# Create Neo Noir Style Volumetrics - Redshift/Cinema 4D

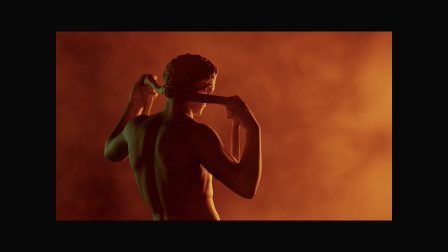(0:00)
Hey everyone, welcome to this tutorial where I'll show you guys how to recreate these
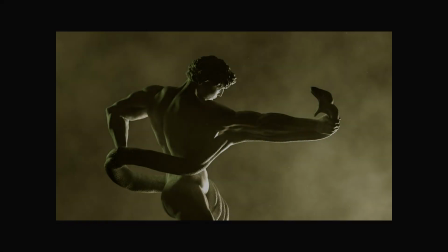(0:06)
interesting looking Neo Noir style volumetric lighting effects inside of Cinema 4D and Redshift.
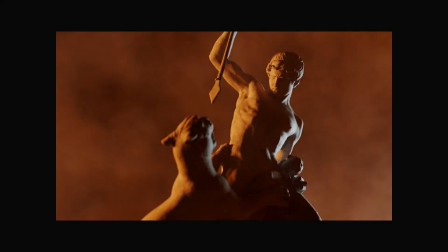(0:13)
It's going to be a really short one,
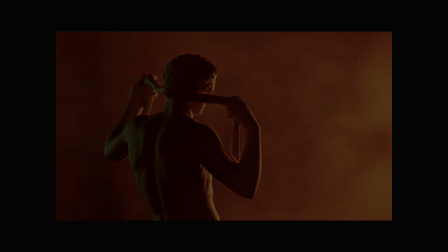(0:15)
and hopefully you guys will be able to find this technique interesting and maybe even apply it in some of your projects as well.
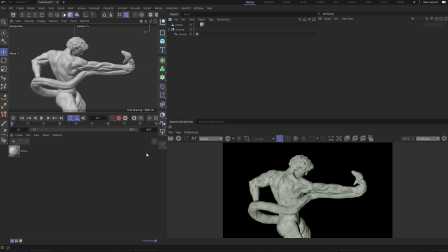(0:24)
So here we are in Cinema 4D. I have a very basic, simple scene set up here with a model and a camera,
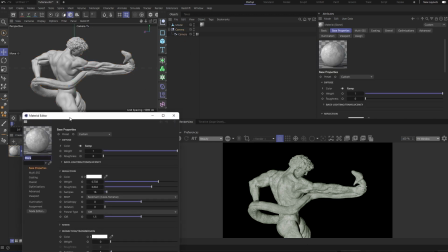(0:33)
and I have a very simple stone texture attached with the model.
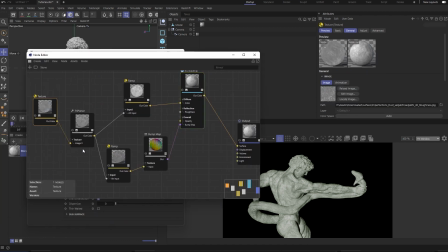(0:37)
It's just a simple texture which is pumped into the diffuse and the bump map.
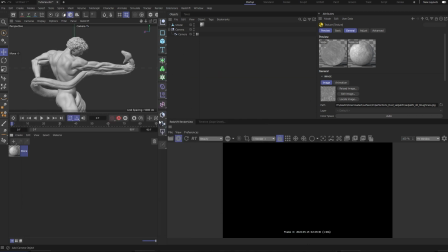(0:44)
So to start things off, I wanna maybe add an area light to the scene.
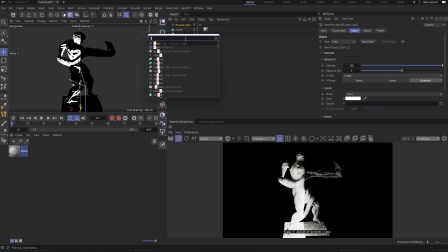(0:50)
Let's try that. So let's add a target so that our light is always facing our model.
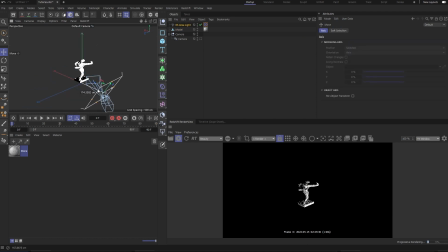(1:00)
There you go. And let's position it in an interesting way.
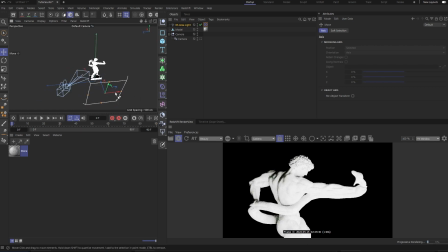(1:06)
Let's just put it to the camera so it's always visible to the camera.
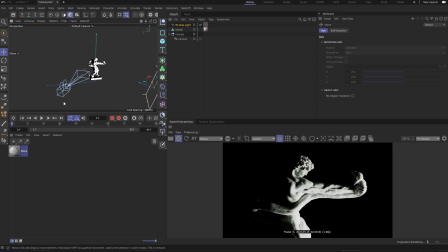(1:10)
The thing about scenes like this is you want to try and position the light in a way that it's motivated by the content of your render. So in this particular case, the model showcases a person fighting a beast.
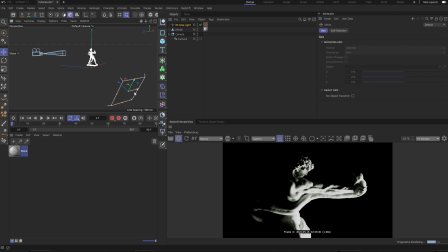(1:28)
So I want to create a lighting setup that evokes that mood. Maybe something that's heroic, that symbolizes his bravery. So yeah, try to
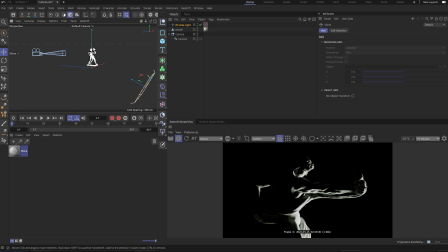(1:45)
evoke that mood that you're trying to recreate with the artwork using your lighting. That will make the scene a lot more interesting. So that's exactly what I'm trying to do here. Maybe the exposure is a bit too high. One thing that you want to keep in mind when lighting scenes like this is
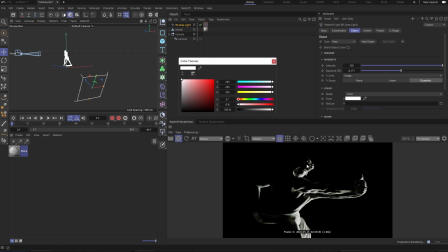(2:06)
if you have a monochromatic render, you want to try and have as many colors as you possibly can from this monochromatic spectrum from black to white. If you have a very flat scene, for example, say the light is directly facing your character,
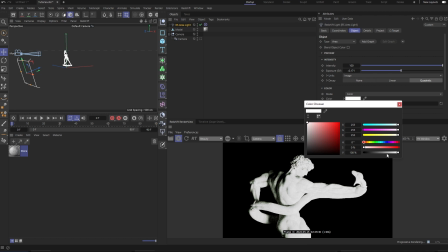(2:26)
it's really dominated by the white color, right? It's really dominated on the right side of the spectrum, and it really lacks that left side. As a result, the scene doesn't have that depth. So you want to have a very dynamic range
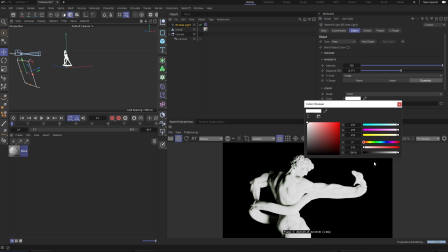(2:42)
within the spectrum so that you can have a more interesting lighting. So try to have as many colors as you can from the spectrum, from absolute darkness to absolute brightness within your scene to create a more interesting depth and a dynamic range essentially.
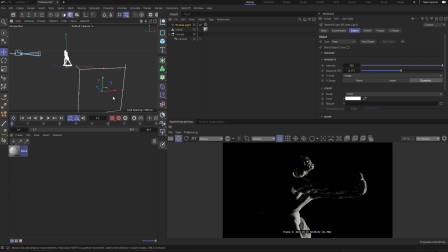(3:00)
So yeah, let's bring it back to where it was. For now, I'm gonna keep one light source. Maybe we're gonna add one later on as we move forward. For now, let's keep it at this.
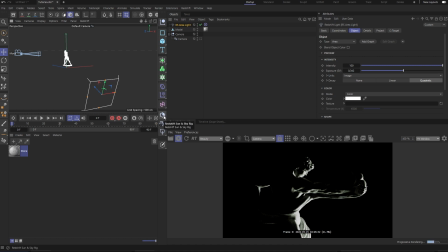(3:17)
Next thing that I'm gonna do is add an atmosphere to give this that depth that we're looking for, to create that Neo Noir effect that we're looking for.
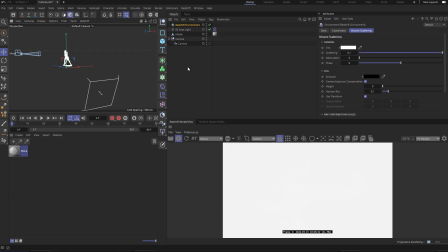(3:27)
So we're gonna add a redshift environment, and instantly you're gonna see that your render just blows out, becomes absolutely white. It's because of the density of how much scattering that is happening within the scene. So you want to reduce this guy a bit.
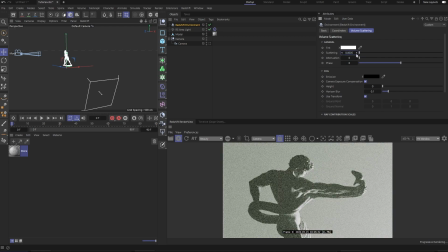(3:45)
For now, I think I'm gonna go for about 0.05, maybe even lower.
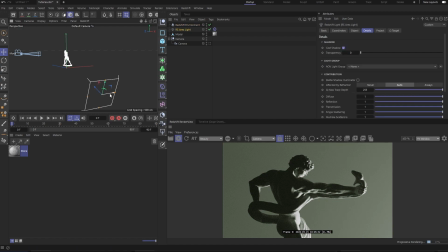(3:52)
That is looking alright, I guess. Yeah. Maybe change the light color as well, since we're trying to create a dramatic effect.